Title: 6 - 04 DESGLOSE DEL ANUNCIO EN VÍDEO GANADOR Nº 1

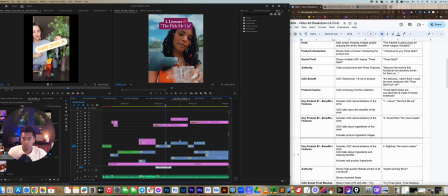[12:10]
So I wanted to just kind of make this as like in your face as possible.
Is perfect for that.
There's a lot of variety of UGC that they have, so I wanted to kind of show the breadth of the types of people, the types of consumers that are taking this product.
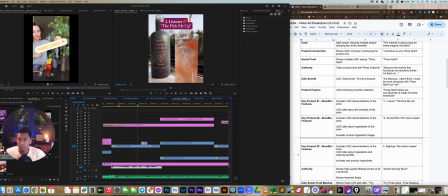[12:30]
But I'm also focusing on what they're saying. And, you know, the ultimate, each product has a different benefit. So Livener is like more energy based, so I wanted to show that aspect.
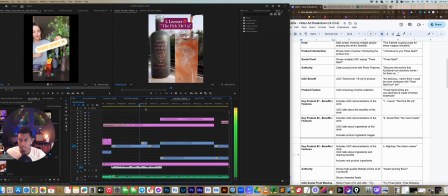[12:44]
I wanted to bring that out in the narrative.
The Livener is perfect for that. Made with botanicals that give you a natural buzz.
So yeah, natural buzz, like things like these little keywords that are, you know, triggering them in their head, like, oh, that sounds fun.
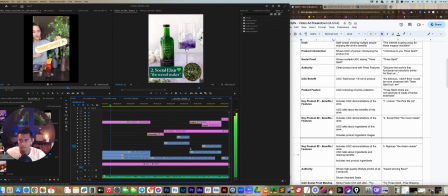[12:59] So this one's the social elixir, and it has green tea, it has lion's mane, tulsi, some B vitamins, and it tastes really good.
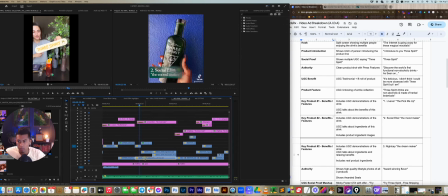[13:07]
So one thing about this shot right here is I'm actually, you know, I'm using her testimonial as the actual voiceover. But because, you know, it's a testimonial to testimonial, it's not that exciting.
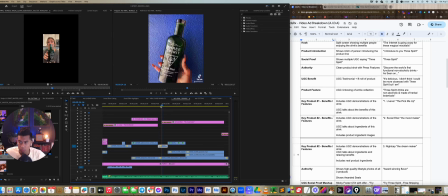[13:21]
I overlaid it with a ton of different B-roll shots that are related to this product, just to kind of keep it interesting. You're allowing the narration to happen, but you're visually being stimulated at the same time. Social elixir, and Like you can see the cuts right here.
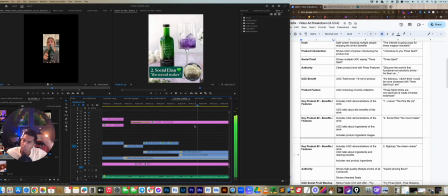[13:36]
Like there's, it has green tea, it has lion's. this is another little thing that I found was cool, which was like adding the ingredients to the bottom there, just kind of happening at the same time.
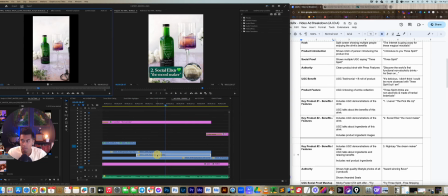[13:48]
I'm also speeding up my clips a lot, as you can tell right here. This one is 600% sped up, Green tea, it has lion's mane, just because I can get more out of the footage that way. tulsi, some B vitamins, and it tastes really good.
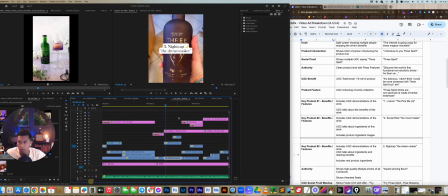[14:03]
Okay, so moving on to product 3, you know, introducing the product.
Nightcap is my favorite.
Completely different vibe. This product specifically is to like make you chill out. So I wanted the shots to be less, you know, in your face, less dramatic.
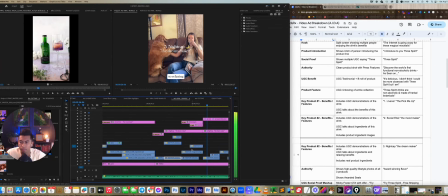[14:19] Made with plants like ashwagandha and valerian root that are so relaxing. So it gives that same benefit as wine, just without the hangover.
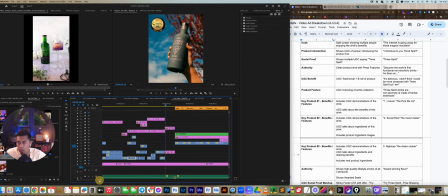[14:26]
And so another thing too is, yeah, I'm using different pieces of UGC lines to create this story. I think this is the
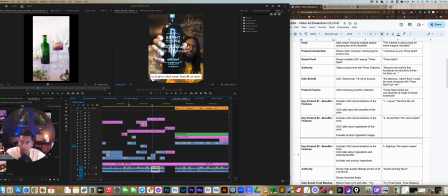[14:41]
key is like finding a story within the UGC if you're doing a UGC mashup like this. So moving on, The hangover. we've gotten through product benefit 1, 2, and 3.
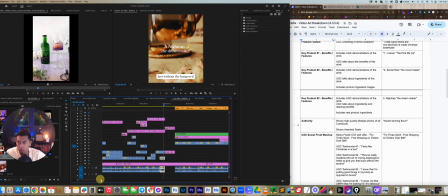[14:56]
Next, I'm going to throw in authority in there as well. So if you have any opportunity to include authority, I highly recommend it. If there's any press features, if there's any interviews,
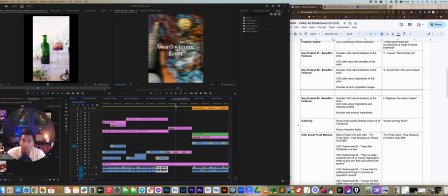[15:09]
if there's anything you've been featured on a magazine or a news article or on a TV show, this stuff, people really respond to that because they trust it. And so if they've seen that you've had some sort of publicity, like leverage that as much as you can.
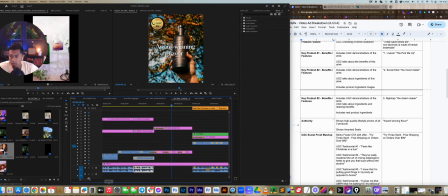[15:27] And in this case, they've been ranked for having award-winning flavor.
And that's one thing that I wanted to just kind of like drill home.
These guys have done the work.
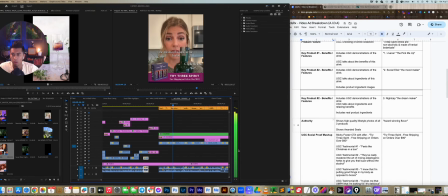[15:38] Feels like Christmas in a box. They've really mastered the mixing of adaptogenic herbs to give you that buzz without the alcohol. I know that I'm putting good things in my body as opposed to booze. It gives me that oomph that I'm looking for.
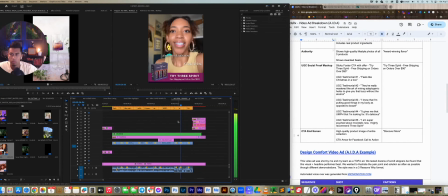[15:51] It's delicious. I am super psyched about mocktails now. Who would have thought? I highly recommend 3 Spirit.
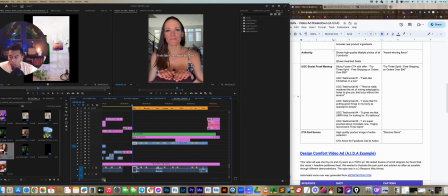[15:56]
All right. So the final part to this video is a UGC social proof mashup. Because there's so much, UGC that they have so many testimonials.